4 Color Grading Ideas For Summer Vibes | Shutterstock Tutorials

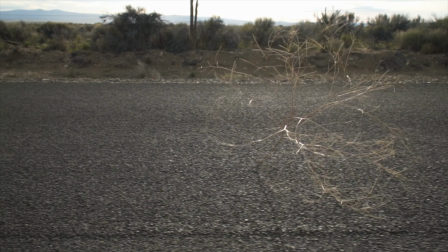[4:08]
If I say tumbleweed on a dry road, you're going to think of a Western film. A hero with an older mentor, you're going to think of a fantasy film. And these genre conventions are also found in music and also color grading. Perhaps somewhat damaging to a degree with the color grading, because I'm sure you might have seen the memes of how a lot of Western media outlets will portray the Middle East or Mexico with that yellow tint, when in reality they look nothing like that. Additionally, London usually has like a steel cold look. But with those aside, summer also has a few genre conventions in regarding to grading.
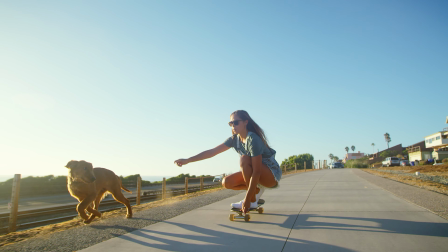[4:44]
There's a specific grading element that is sometimes used to reinforce the summer notion.
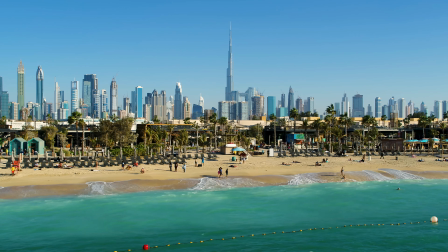[4:50]
And do you know what that is? It's this, the heavy grad filter. They are overly used in a lot of American shows that are situated on the coast.
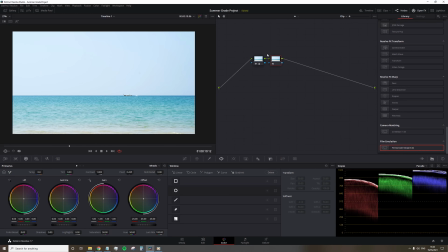[4:57]
CSI Miami is a prime example. So whatever the software you are using, you want to take the gradient tool, position it halfway within the sky,
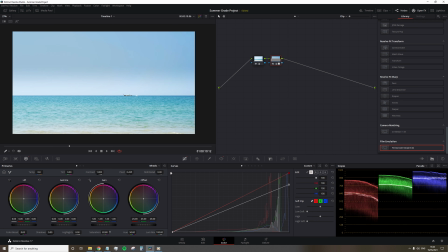[5:05]
not the entire sky, then bring down the highlights to create the deep rich blue associated with those endless hot cloudless days. If you're going for quite a stylized look, it's better to keep the gradient line quite hard rather than it being a soft dissolve into the normal sky. I will say this isn't something that I typically employ, but it's used in countless ads and so on,
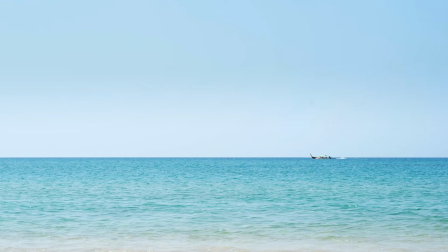[5:25]
so I would also recommend in bumping up the saturation of the gradient node or gradient layer to further emphasize that summer feel.
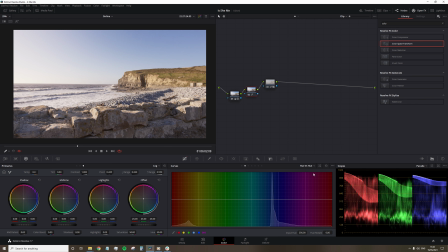[5:33]
Finally, we're going to talk about the hue of the sky, again falling on the idea of genre conventions, as this is used in a lot of pop music videos, kid shows, adverts, whatever it may be, and that's when there's a slight twinge of teal to the sky.
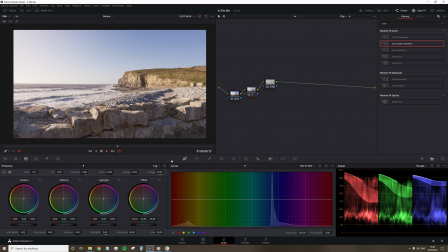[5:45]
This will often correlate to the fairly popular teal and orange color correction, and on a sunny day this will naturally come from the sandy beaches and warm surroundings. And as that teal is a complementary colour to the warm areas, the sky is perfect to slightly adjust to that to get a nice balanced looking image.
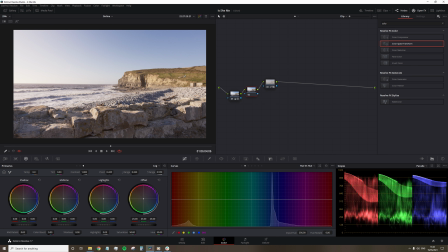[6:01]
So again, if you're finding that your footage isn't expelling summer, what you can do is find your hue versus hue tool, whatever that may be in your software of choice, and select the blue sky, and then very slightly change the hue until it falls within the teal area. Then slightly also boost the saturation.
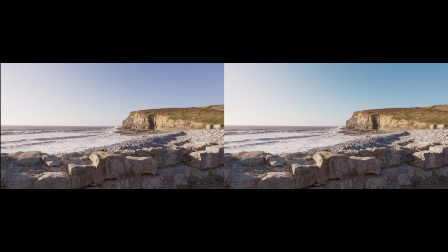[6:17]
Again, this is more of a stylized element than the first two practical grade adjustments, but one that you can easily use if you're filming later into the year where it's not so summery. Now you can mix and match these different adjustments wherever you may see fit to get the result that you're trying to gain for, but of course a lot of the time it is going to be dependent on what you're filming at the location. If you're trying to establish a summer scene in the middle of winter, and we can see that there's bare bone trees, all of these tips, it isn't going to help you. Alright, so I hope you've enjoyed these tips. I've been Lewis with Shutterstock, and I will catch you guys next time.
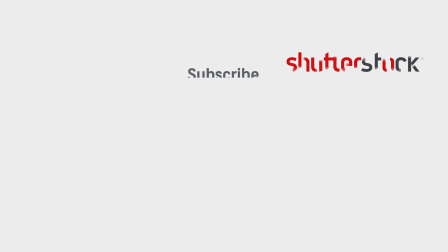[6:51]
Absolutely necessary. But it's absolutely necessary.